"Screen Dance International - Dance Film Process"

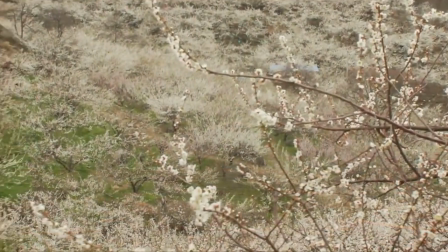Many imagery of dancing on the plum blossom
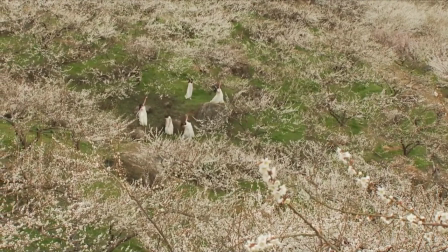and playing with it revealed my childhood memory.
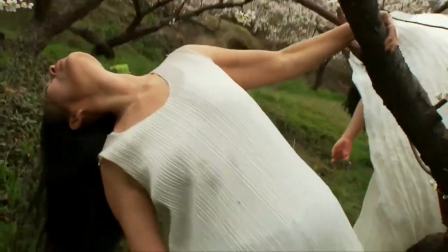It is fascinating to realize that the unconsciousness is revealed in the film.
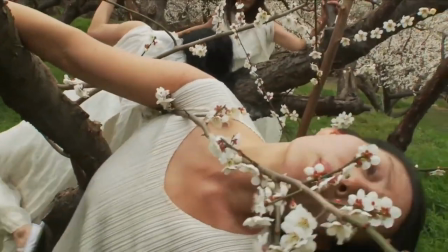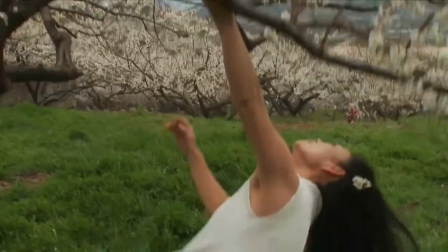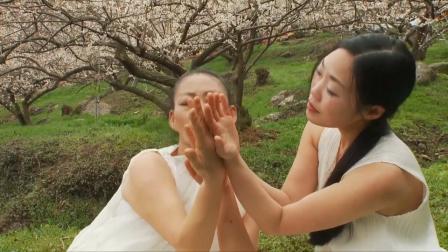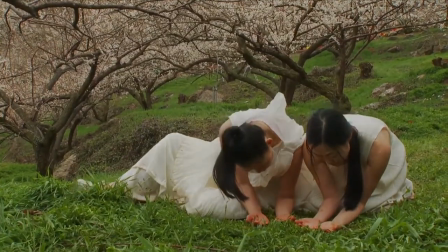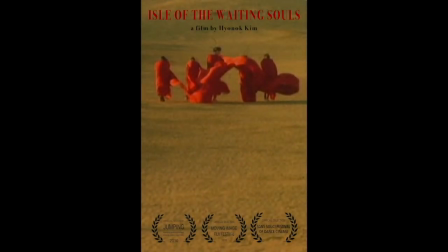Isla Waiting Soul,
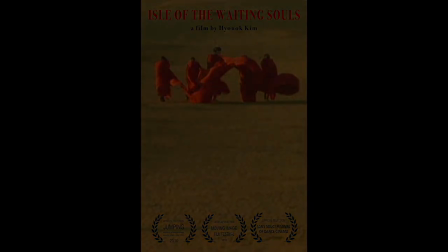the film was inspired by the essence of shamanism in which the realm of human,
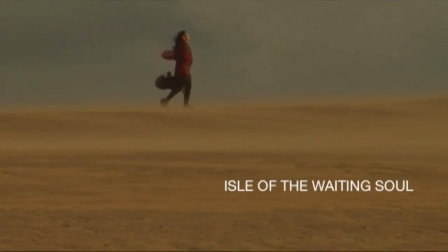animal, and vegetation are unified as one.
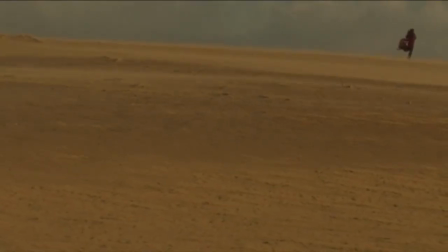Souls are believed to be wanderers waiting to go another realm after death,
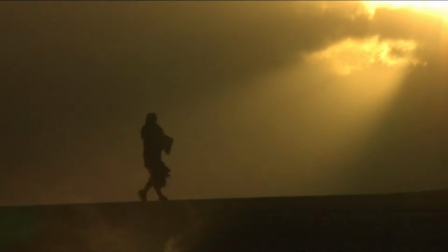conveys wandering soul, their journey and adventure.
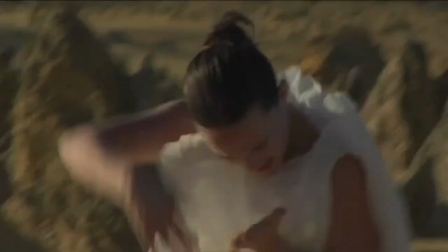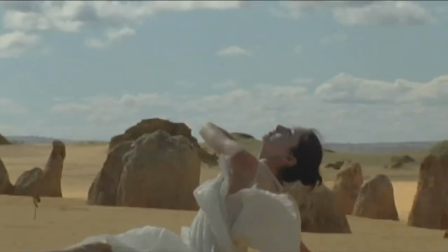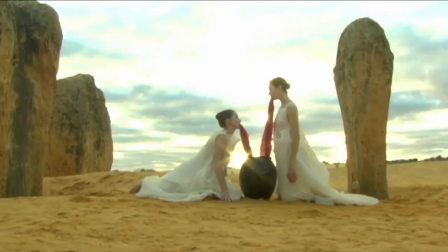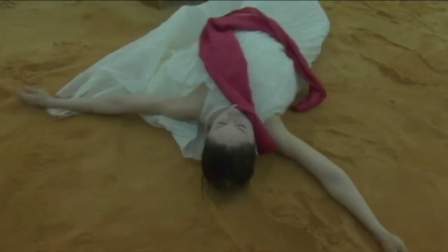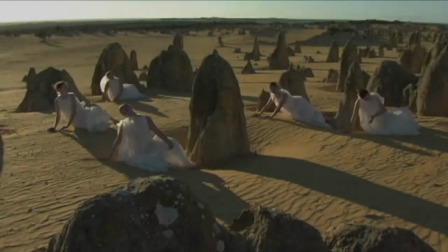Location in this film is very important element.
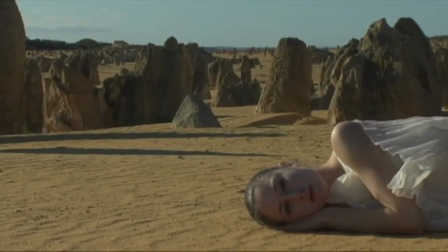I had an idea of desert to convey the solitude, surreal, secluded atmosphere.
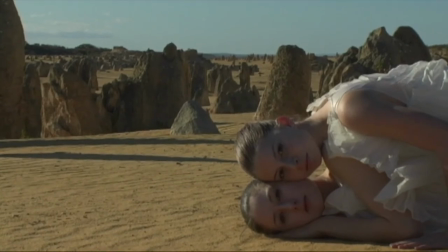Because the atmosphere is what drives expressiveness of dancer in the film.
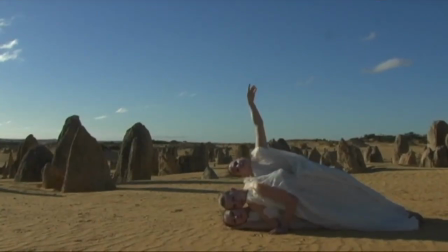Director Bong Joon-ho of Parasite emphasizes how critical is location.
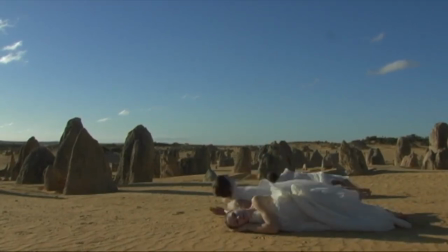He said, space does not stop with a simple background.
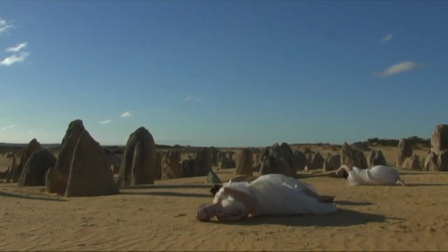Location and architecture play an important supporting role,
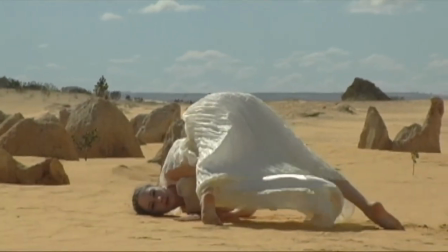revealing a clear character, forming an atmosphere for the story and suggesting a turning point.